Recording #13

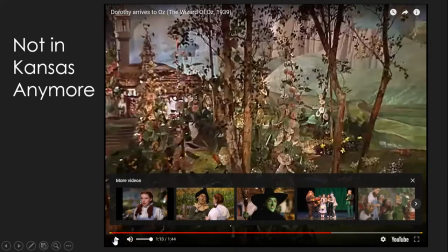(2:51)
This scene in the film is especially unique because just as Dorothy is excited and intrigued by her new surroundings in the Land of Oz, so too the viewer is being intrigued and excited by the introduction of color.
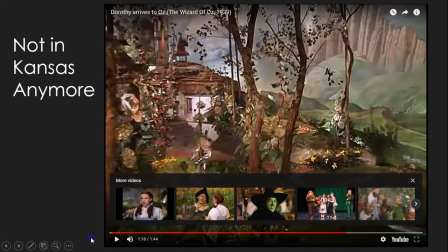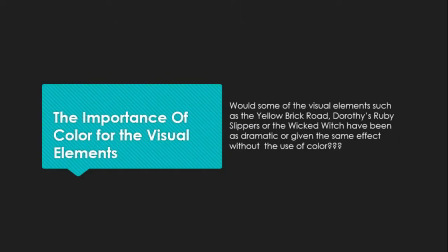(3:11)
The importance of color for the visual elements. Would some of the visual elements such as the yellow brick road, Dorothy's ruby slippers, or the Wicked Witch have been as dramatic or given the same effect without the use of color?
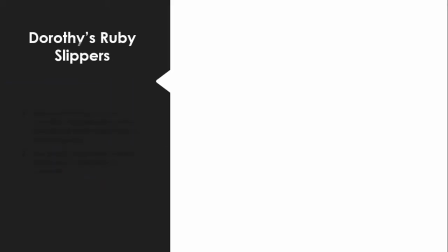(3:28)
Dorothy's ruby slippers.
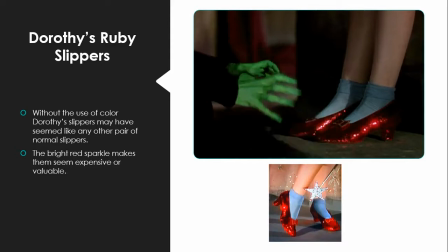(3:32)
Without the use of color, Dorothy's slippers may have seemed like any other pair of normal slippers. The bright red sparkle makes them seem expensive or valuable.
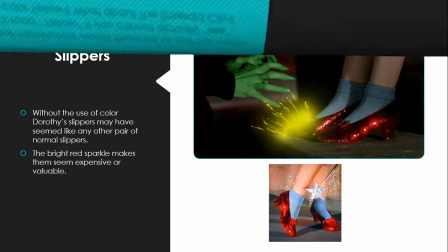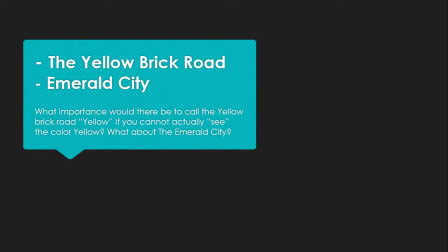(3:48)
What about the yellow brick road or Emerald City?
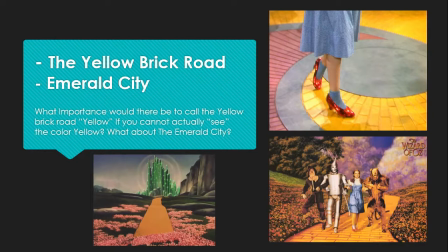(3:53)
What importance would there be to call the yellow brick road yellow if you cannot actually see the color yellow? What about the Emerald City? Would it still remain grandiose if it was not emerald?
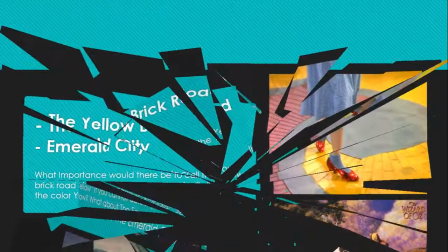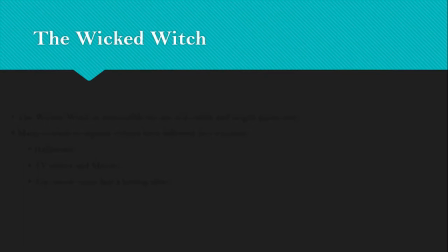(4:11)
The Wicked Witch.
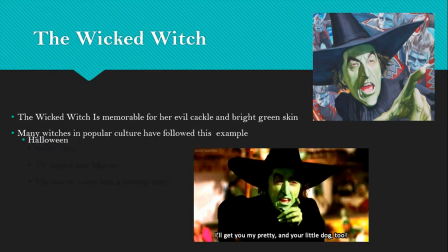(4:15)
The Wicked Witch is memorable for her evil cackle and bright green skin. Many witches in popular culture have followed this example. We see this during Halloween time, in TV shows and movies, even cartoons. The use of color with the Wicked Witch had a lasting effect,
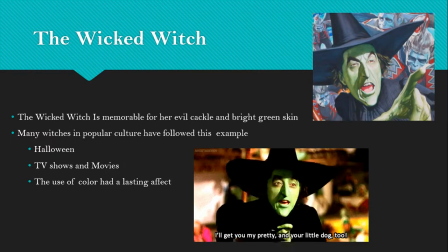(4:35)
well beyond the film The Wizard of Oz.
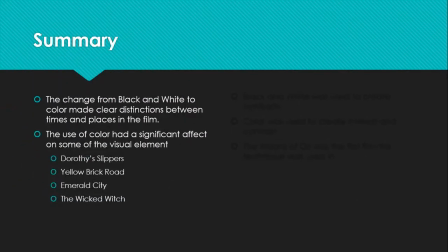(4:42)
Summary. The change from black and white to color made clear distinctions between times and places in the film. The use of color had a significant effect on some of the visual elements, Dorothy's slippers, Emerald City.
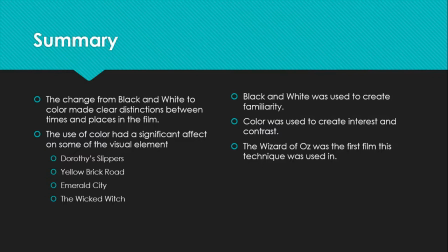(4:57)
Black and white was used to create familiarity. Color was used to create interest and contrast. The Wizard of Oz was the first film this technique was used in. Thank you.